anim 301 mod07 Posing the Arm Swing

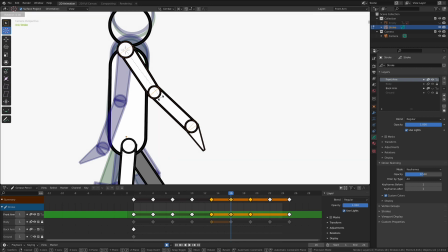I'm going to rotate it just a little bit back, somewhere right around in here, because we want to slowly end its movement and then slowly begin its movement.
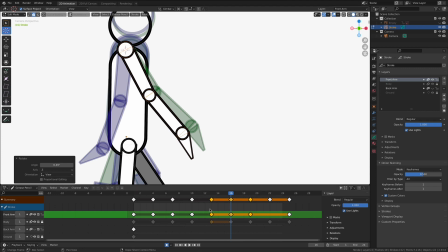So the distance that this is going to travel in between the contact and the down is going to be very little.
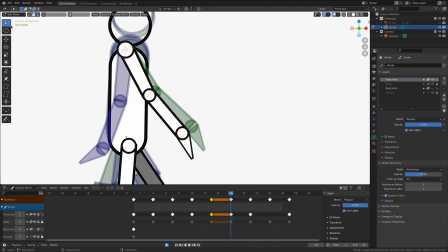So let's figure out the wrist, because if the wrist is going to be a big player in this, I'm going to deselect all of that, change my 3D cursor to my elbow.
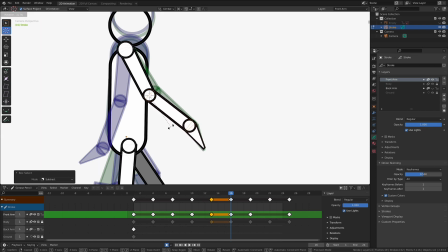I'm going to rotate it just a little bit more so the wrist is generally in the same position. And this is where it gets fun too, because then I can put my 3D cursor down there, and I'm going to select just my hand now and rotate this up.
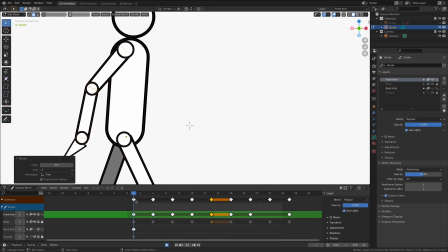So look like it flips up for a couple. Yeah, the little flip up does a great job.
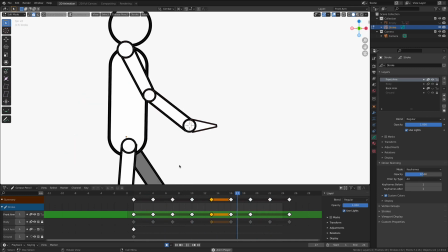You can actually kind of see it here. It makes it feel like all these joints are interconnected.
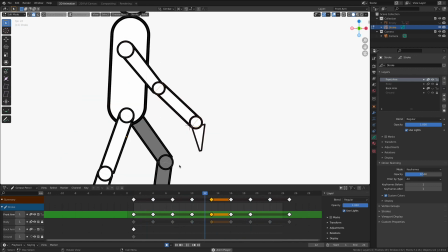We get some good overlapping action in there. That's really kind of fun.
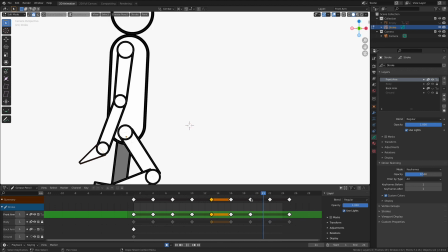All right, so this is looking good. Now we need one more pose over here for the back of our arm swing.
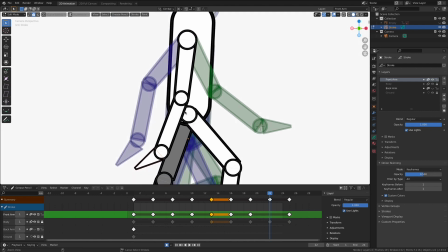And let's look at the peak pose, as they say, for the back side of the arm.
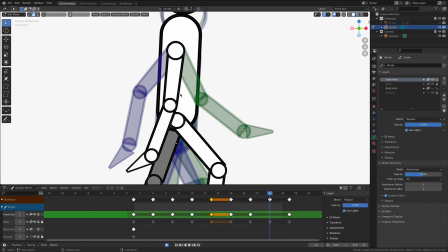The onion skinning has given us a really good illustration of where we want that target to be. Let's start rotating it a little bit. And I want it to slowly end its movement.
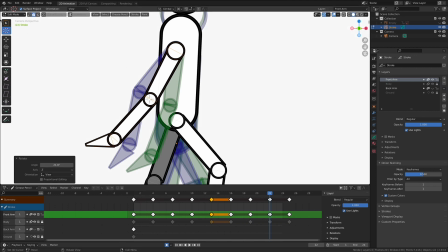I don't want it to move too much.
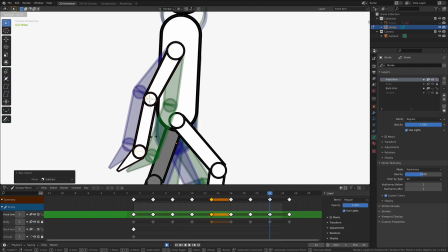Remember, we gotta consider the easing of our animation in here. We slowly end its movement arcs, and we slowly begin it. Now, we're not trying to match the pose precisely. Remember, we don't want a plank. We don't want the pose to be identical, because then it's going to look like a stutter. We want to give it its own movement.
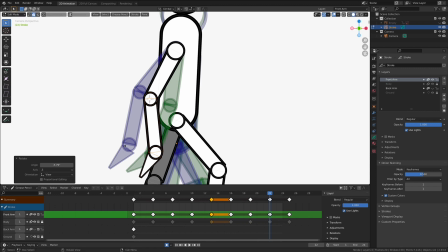So maybe in here, the wrist is going to rotate slightly faster, but the elbow is going to start to slow. It's going to give us a nice smooth transition at the wrist and a nice slowing here at the elbow. And of course, we can't forget the wrist and the hand. Let's give it a unique pose down here as well.
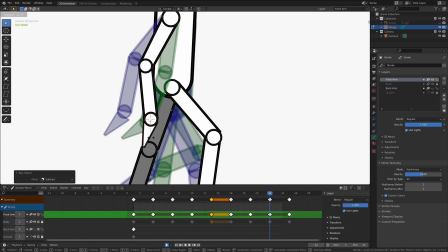Can't forget the last little bit here. Yeah, let's try that.
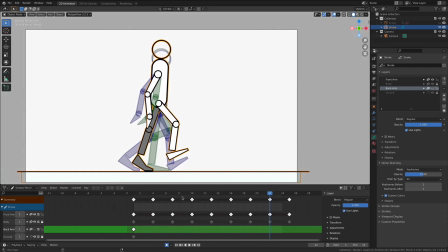Let's go into object mode, test our animation, and see what we got. And we have to continue to explore the up and down movement. But yeah, as an idea, there's a bobble in there that I think is really being generated. Yeah, it's being generated from that peak pose.
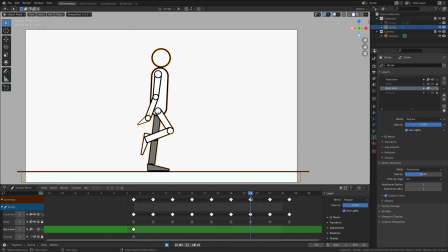So here's the passing pose and then the peak. Yeah, the passing pose and the peak is too extreme on the wrist. So we're getting this really uncomfortable bobble. Boop, boop, boop, boop, boop. So let's adjust that last pose.
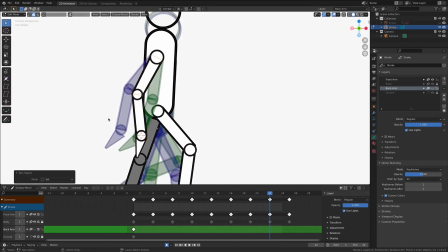And this is part of the animation process. Sometimes you have an idea, and you're like, you try something, and then you find out, you know what, it's just not working.
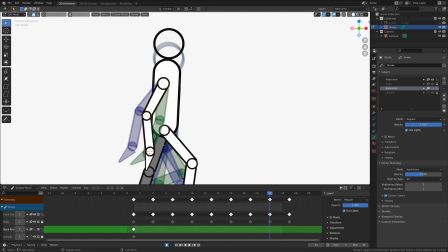It's just not working. It's just not working. I've broken the bones again a little too much. So let's fix it real fast. Let's change. And I think the solution is going to come from
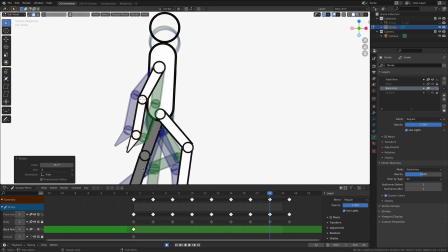the wrist. Let's just make one small change.
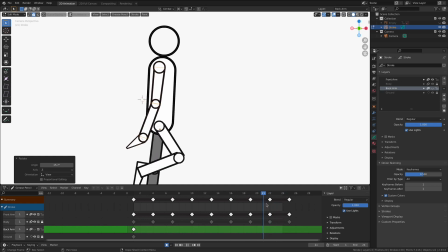Yeah, I'm liking that. That's pretty cool. We may even want to
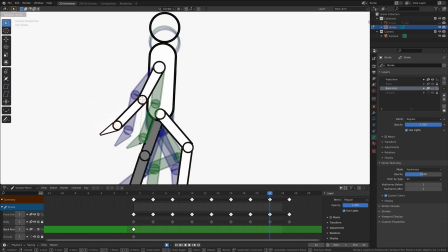let's experiment for a second. Let's really rotate it backwards. and see what that looks like. Yeah, it's going to pop back the other way as it gets to this other keyframe. So that was that idea isn't going to give me the result I'm after.
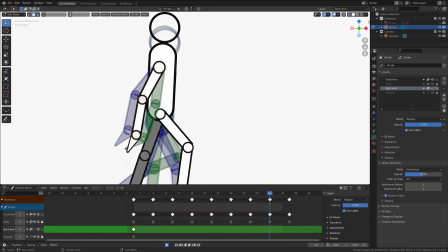Yeah, I think that's going to work. In addition, I'm also going to focus my attention on the wrist. I think if we were to really adjust the wrist a little bit more.
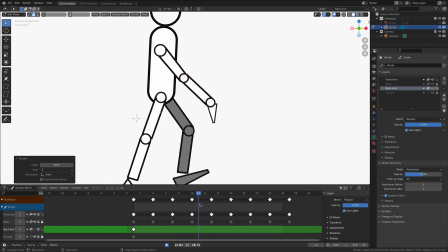Let's play it now.
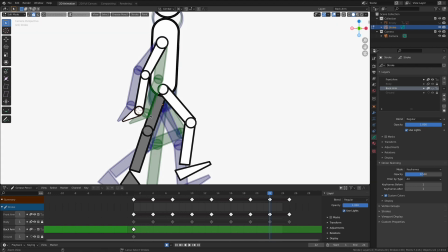I'm going to take this as an opportunity to do some additional overlapping action on the back of my animation here.
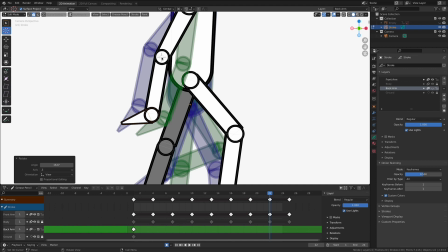This passing pose on the back.